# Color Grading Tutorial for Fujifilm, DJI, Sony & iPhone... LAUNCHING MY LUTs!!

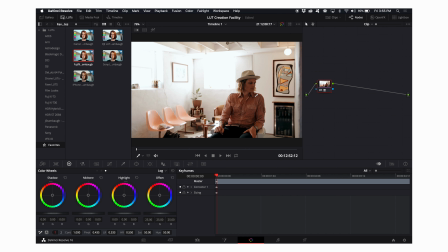But this shot was a really high dynamic situation between Micah in the shadow and the windows kind of being blown out there. But I just love Fuji's smooth highlight roll off. So I'm going to go ahead and jump down here to my primaries wheels in DaVinci,
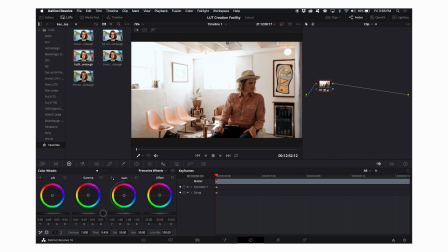and I'm going to increase my gamma. I'm just going to start there, and I'm already feeling really good about how this is starting to look, but I need to cool it off just a touch.
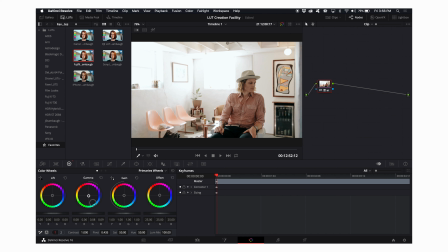So I'm gonna bring it down here, and I'm really loving the way that it's already looking. And I'm gonna go to my gain, and I'm gonna actually roll my gain up a little bit because I've already lost all of my highlights here.
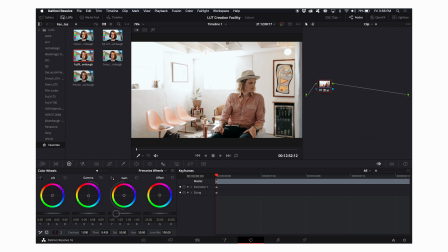So I'm just gonna roll my gain, which is equivalent to my highlights. I'm just gonna roll that up a bit just so I get a little bit more of a pop over here, basically as a hair light for Micah.
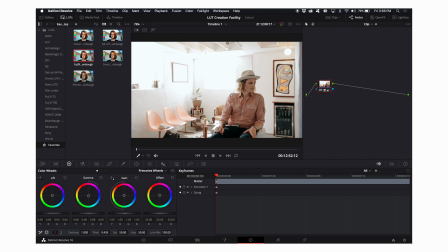So it's gonna backlight him, give a little bit of brightness to his shoulder and his hair here, create some separation from the background. And I really am starting to love this image. But one thing that I'm gonna do is I'm going to go to my midtones and I'm going to lift them so that his skin
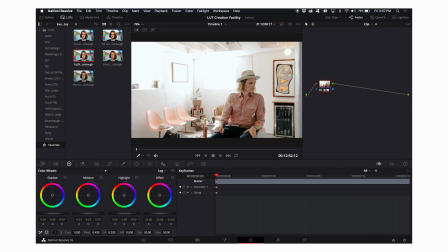pops just a little more than the rest of the shadow going on here and here. So if I reset that, you can see what that's doing to the skin tones. It's just lifting them a little bit, and I really like that. But I'm gonna go back to my primary's wheels,
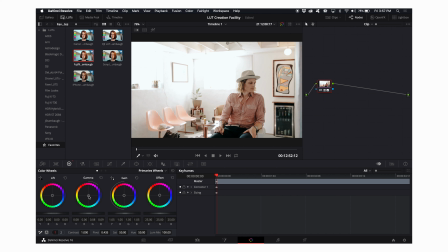and let's see, I think I might cool it down just a touch more so that the whole image isn't quite as warm. But then I'm gonna go back to my midtones and I'm gonna warm up
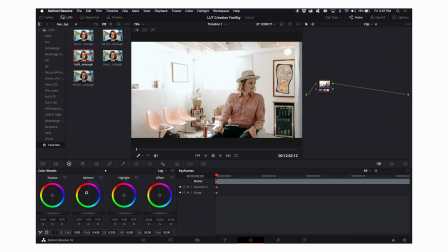the midtones so that his skin still looks really nice and natural, even and smooth. And I'm really happy with that. So one quick way that I can take this color grade here that I've done, and actually I can take a whole node structure,
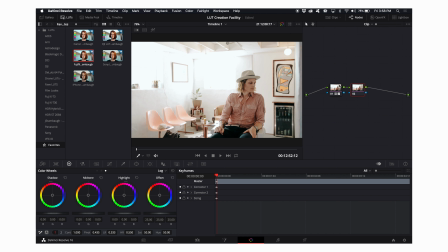option S, if I've got more nodes, I can take a whole node structure, and this is how I'll color grade an entire wedding for the most part, is I will click option one. And the reason that I do this is because this copied that whole node tree.
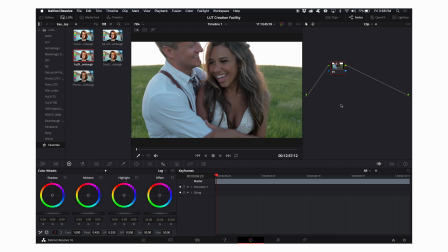So now I'm going to click the down arrow to skip to my next clip, and I'm gonna click command one,
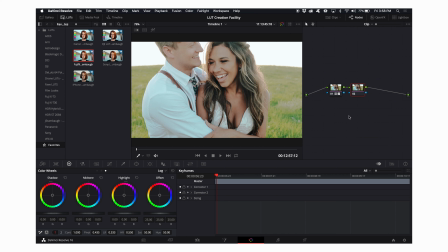and it applied that node tree, but it doesn't look really good on this one.
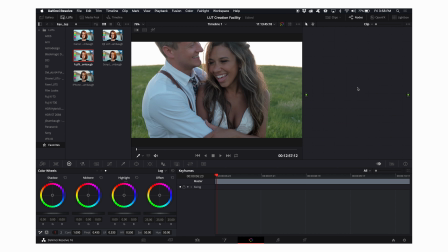So I'm just gonna go ahead and delete these, and I'm gonna click option S, which will give me a new serial node. And now I'm going to go to my Fuji LUT here, and I'm gonna apply that. And right away, I'm really happy with how this looks.
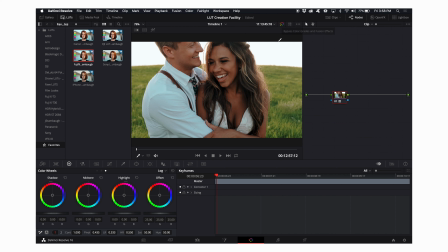So there's only gonna be maybe one or two tweaks that I make here, and that would be probably going to actually my log wheels and my midtones, and just lifting my midtones just a bit, just to make their skin pop just a touch more, but not too much.
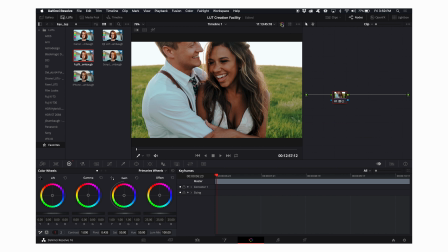And I'm really happy with that pretty much immediately. Everything is exactly the way I want it. I love the green, what happens here. I love the skin tones on both of their faces. It looks really good. So that's a great, I'm happy with. The LUT pretty much solved this one.
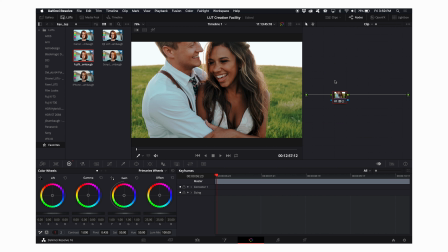And that's the goal of my LUTs when it comes to specifically Fuji footage, is to be a pretty quick solution to just getting an immediate grade that looks better than it does straight out of camera, but it doesn't manipulate the image too much. So click the down arrow, go to my next image.
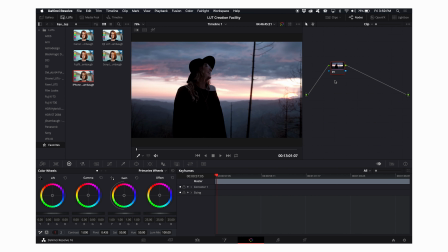And now we have a really different lighting situation here. This is my wife, Liz.
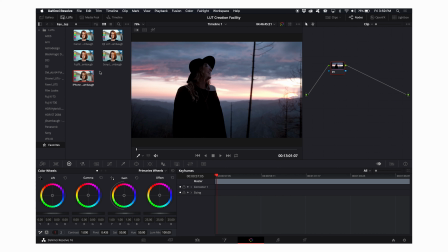So I'm going to apply my LUT here, and you can see that it pretty well manages the highlights and the shadows. And again, this being a very high dynamic situation with a crazy sunset happening at Yosemite,
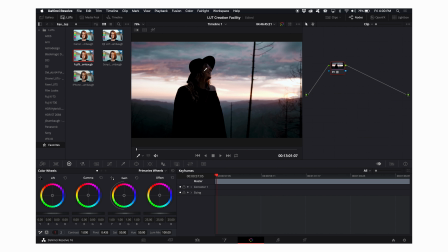and then Liz being in the very dark shadows facing away from the light. So I'm going to turn the grade back on, and what I'm gonna do here is I'm gonna lift the gamma just a touch, but I don't wanna lose the background.
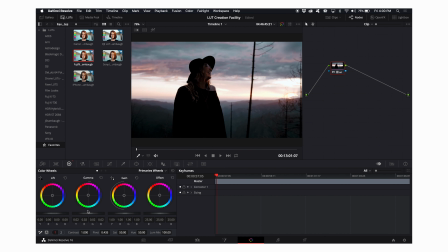I don't wanna lose the color here. And so I'm gonna lift the gamma without blowing out the background. And then I'm going to use the lift here, and I'm going to lift this just a bit.
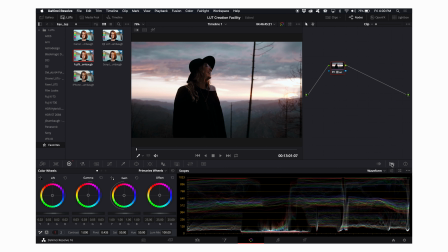And if I wanna really get technical and just pay attention, I can open my waveform or my parade scopes and just see how I'm doing in terms of the shadows. But I really just prefer to go visually.
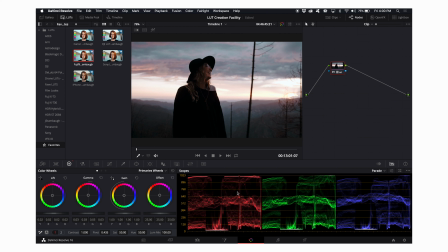The technical information here is really helpful, but yeah, going visually is just really what I prefer. It's the most helpful for me. So I'll put it back on the waveform just so we can keep it up and kind of keep an eye on what's happening here. But I really like this image visually, so I'm happy with that.
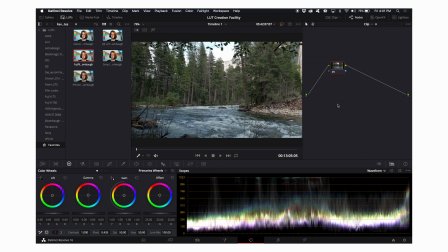I'm gonna go on to the next clip. And again, I'm just gonna start with my LUT here. And again, I'm really happy with the way it looks pretty much immediately. So I'm going to maybe just bring my gamma down a bit,
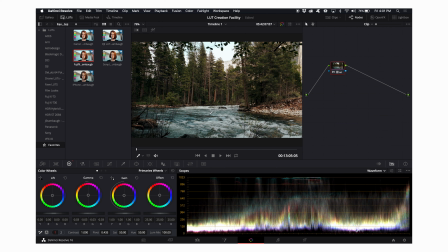because I would love to see that sky come back just a bit more, and I'm okay with adding some shadows in here. So now I might even go into my log wheels and bring my highlight down just a touch more so that this isn't such a hot spot in the image.
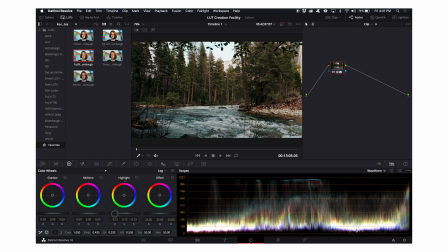You can see that on my scopes here, but yeah, I'm just gonna bring that down a touch, and I really like the way that that looks. That looks great. So happy with that.
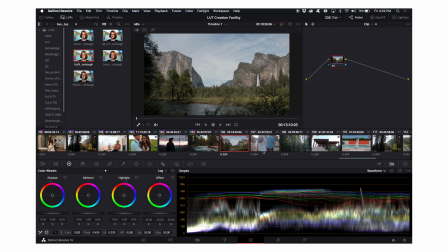Move on to the next image, and I actually need to go ahead and skip to, let's try and find something that's different.
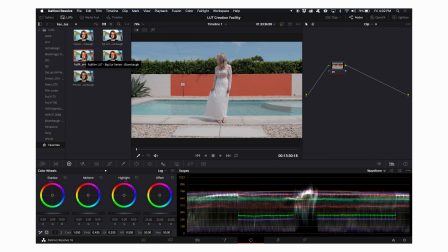This is out in direct sunlight. This is my LUT applied immediately, and it's a little too bright, and also because it was out in direct sunlight and just had some wild colors going on, the saturation is maybe a little overdone.
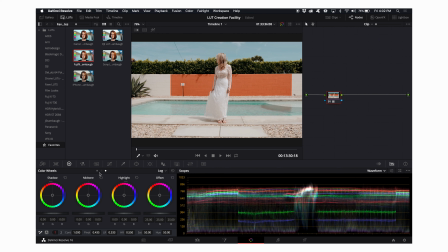Though I do like my color, I want to be a little more tame than how wild this is. So I'm gonna bring down my gamma right away, but the difficulty with this is that the gamma is not affecting
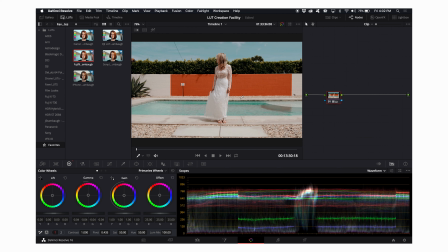the dress or really the lower half of this image because it was white rock and water. So I'm gonna have to bring my gain down just a bit, but then it kind of flattens the image out too much.
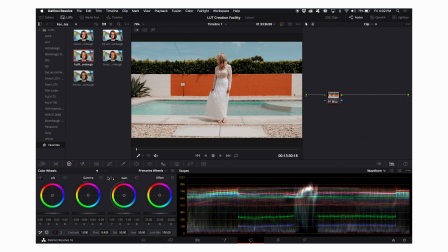So I'm gonna put my gain back up where it was, and I'm gonna go here into my log wheels, and here I'm gonna see, is it the midtone that needs some cooling down, or is it the highlights?
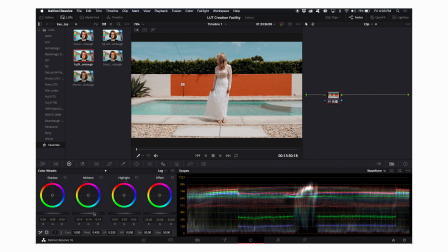And really what I'm finding is that actually the midtones here, when I bring them down, it really kind of tames the image a little bit. So I like when I bring those down the way that it looks.
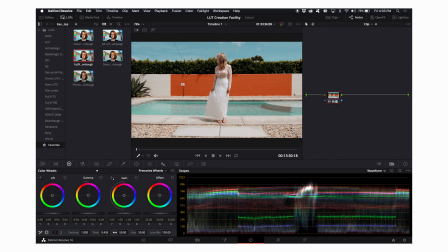So I'm gonna leave that right there. And then I'm just gonna bring back the saturation just a touch. And I'm really happy with that. So let's go ahead and skip to some drone footage.
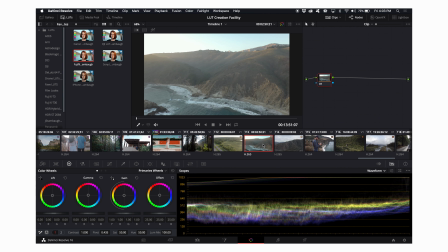So these are two very different light situations.
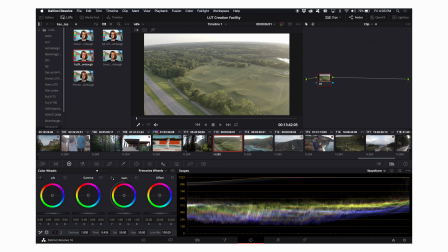They are both sunset, but they are very different in terms of the color. So this is a very green field in Kansas, and I'm just gonna start with my LUT. And that is very warm.
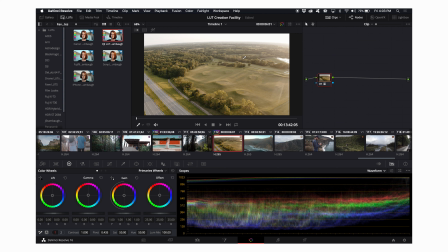It makes the grass look really unnatural, but I can also tell that it is just way too bright.